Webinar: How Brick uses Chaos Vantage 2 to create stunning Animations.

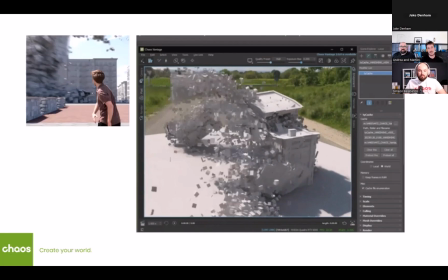45:21 But we managed to do that, and this is part of the game.
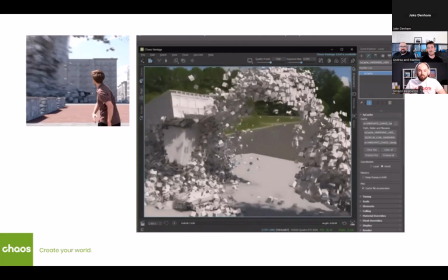45:24 You want to achieve a good result, and you need to balance the hardware, the amount of data you want to use.
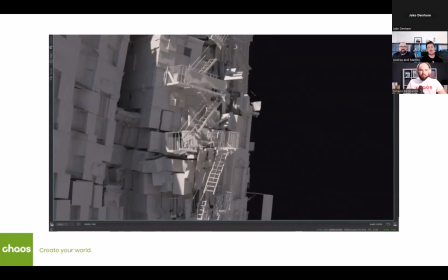45:31 And as you can see, then still we had a bit of time playing around with the asset to see,
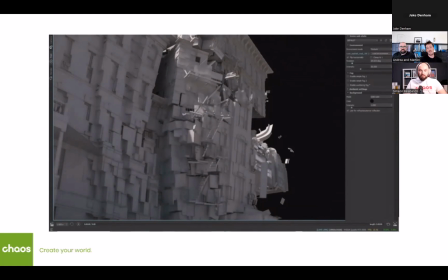45:38 okay, is the staircase breaking in the way that I would like to?
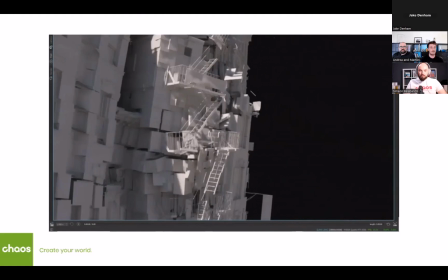45:43 Is our colleague would like to be a bit more picky, so make it like even better.
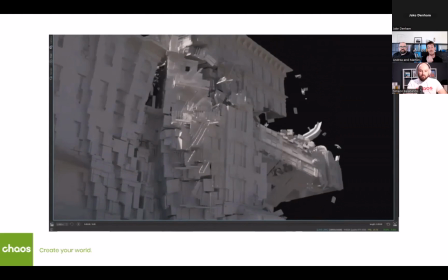45:49 So, and we just jump into Vantage to see how it was looking, and we play with the sun to see sun direction, how is the scene behaving, and so on.
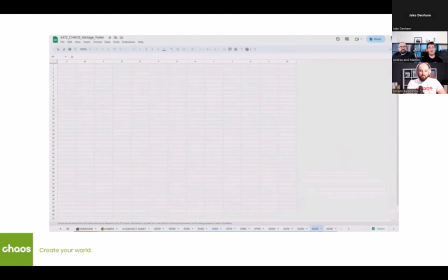45:58 After this, of course, the thing that you saw is just like a small piece about everything that we did for this project.
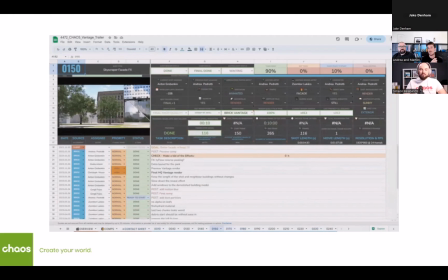46:06 And everything has been done just because of a really rigid schedule. Creativity needs to be flexible, but production needs to be kind of precise and tidy. Otherwise, otherwise you're not going to finish your job in time.
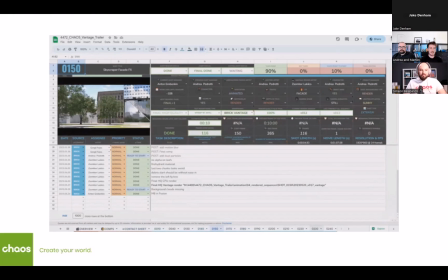46:23 So we made a list of this is how we are working. So we are making a list of the shot, which then contains the in-house or client comments, and we are trying to dig into how we can make this thing looking better.
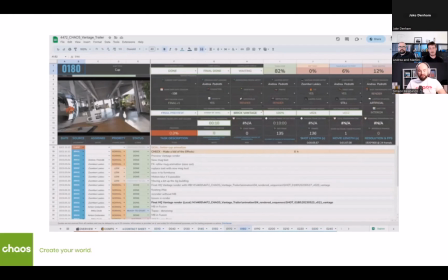46:41 And then, yeah, we just like proceed step by step. And I would like to mention that every scene from the beginning of the exterior scenes,
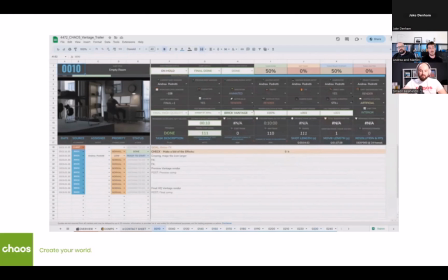46:51 so when the guy is jumping into the exterior environment, we have a lot of VFX, really a lot.
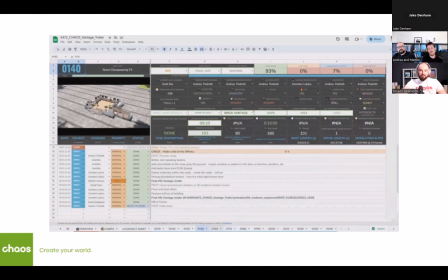46:57 So that was one of the biggest challenges.
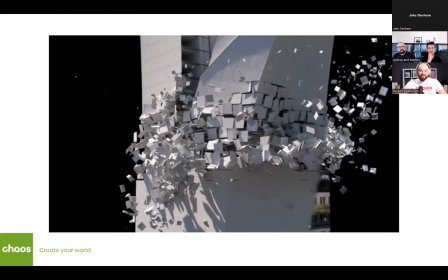47:01 Then comes the fun part, or the most satisfying part, in which you are then blending things together.
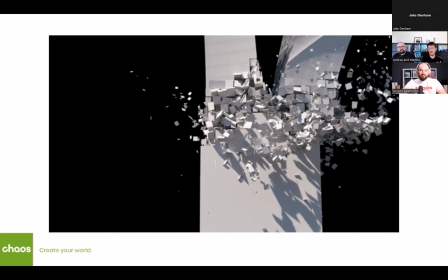47:09 The character, the type flow, or the effects that you worked on, the material that you want to apply it.
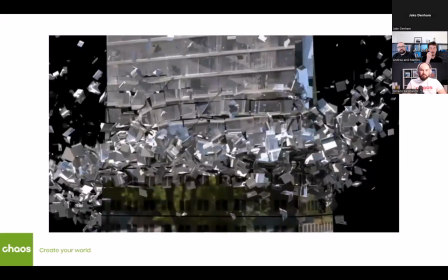47:17 So for example, we had to be careful with the amount of geometry.
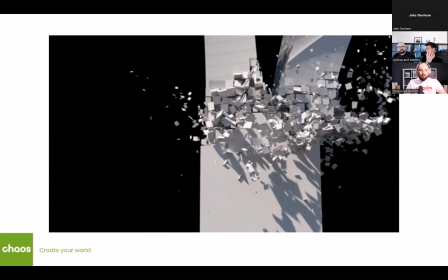47:22 So we play with materials mostly to make the curtains, for example. So we try to be clever and smart.
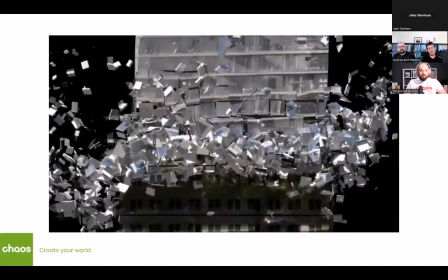47:28 And this is where the magic comes, basically.
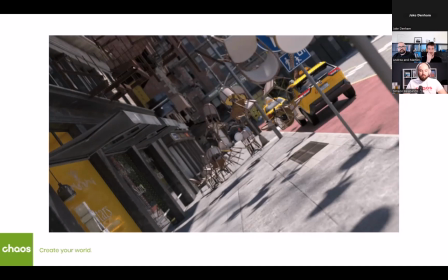47:34 Another really cool thing, one of my favorites. So is this also your favorite?
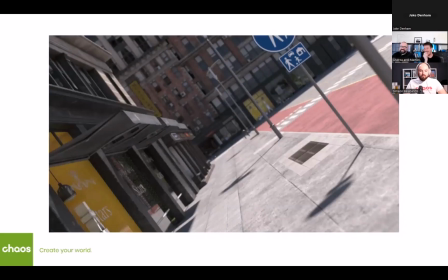47:40 One of them, yeah. I have a few of them. Forgive him if he's saying it too much. Yeah. No, I am. So in this case, what we wanted to, we put some hidden jokes or quotes. And in this one, for example, we wanted to put an Inception quote.
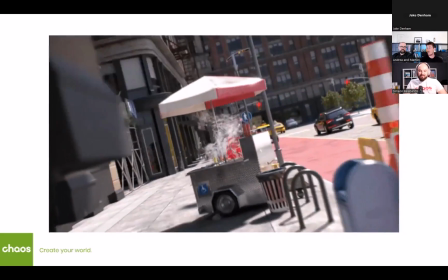47:59 As you can see, there is a bar. In Inception, the bar is exploding. We wanted to make it like work vice versa.
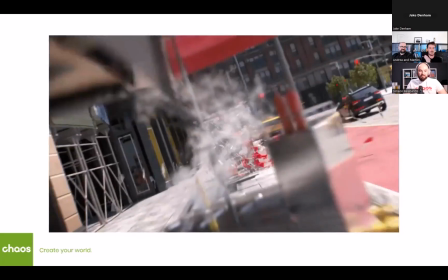48:05 And one of our 3D artists like to play piano, so we drop a piano.
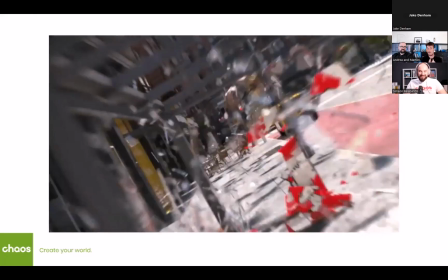48:12 We wanted to also add smoke, which is something really tricky in Vantage.
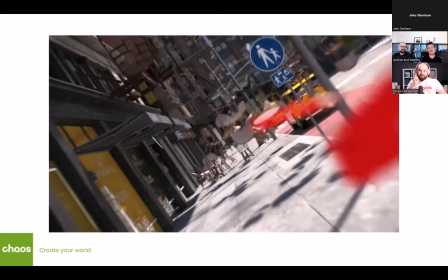48:17 So we wanted to still use it. So we use the PNG sequence to make it look cool, and we are passing through it.
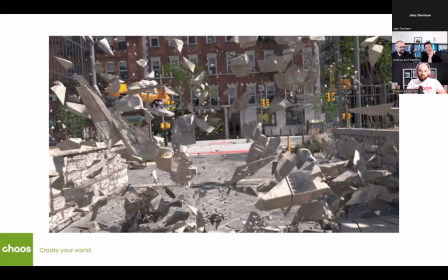48:25 Another favorite also one, yeah, is this scene where we wanted to still have like a pullback camera. Pullback cameras are usually really cool because they are showing a lot of the scene. You are discovering the scene going backward.
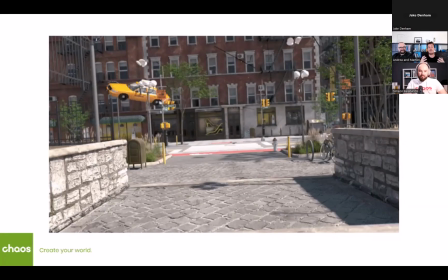48:41 And what we wanted is to make this camera really immersive.
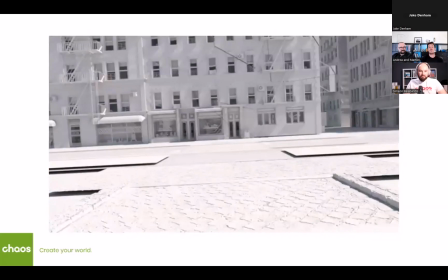48:45 And we put the camera inside the debris to show the amount of the geometry that we could handle.
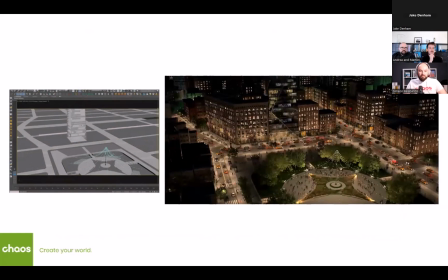48:54 Probably what you saw so far is really like just a sneak peek about what we did. And I think that we really push our limit with this project, in this program, and some scenes are really heavy. This is one of the time lapse.
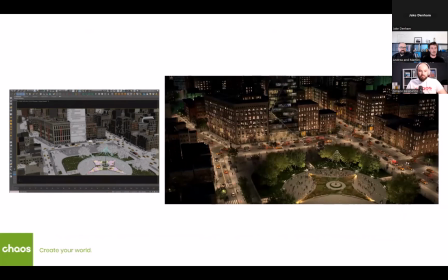49:12 This is the time lapse that we did as a last shot, and we had to handle it like wisely because of the amount of geometry.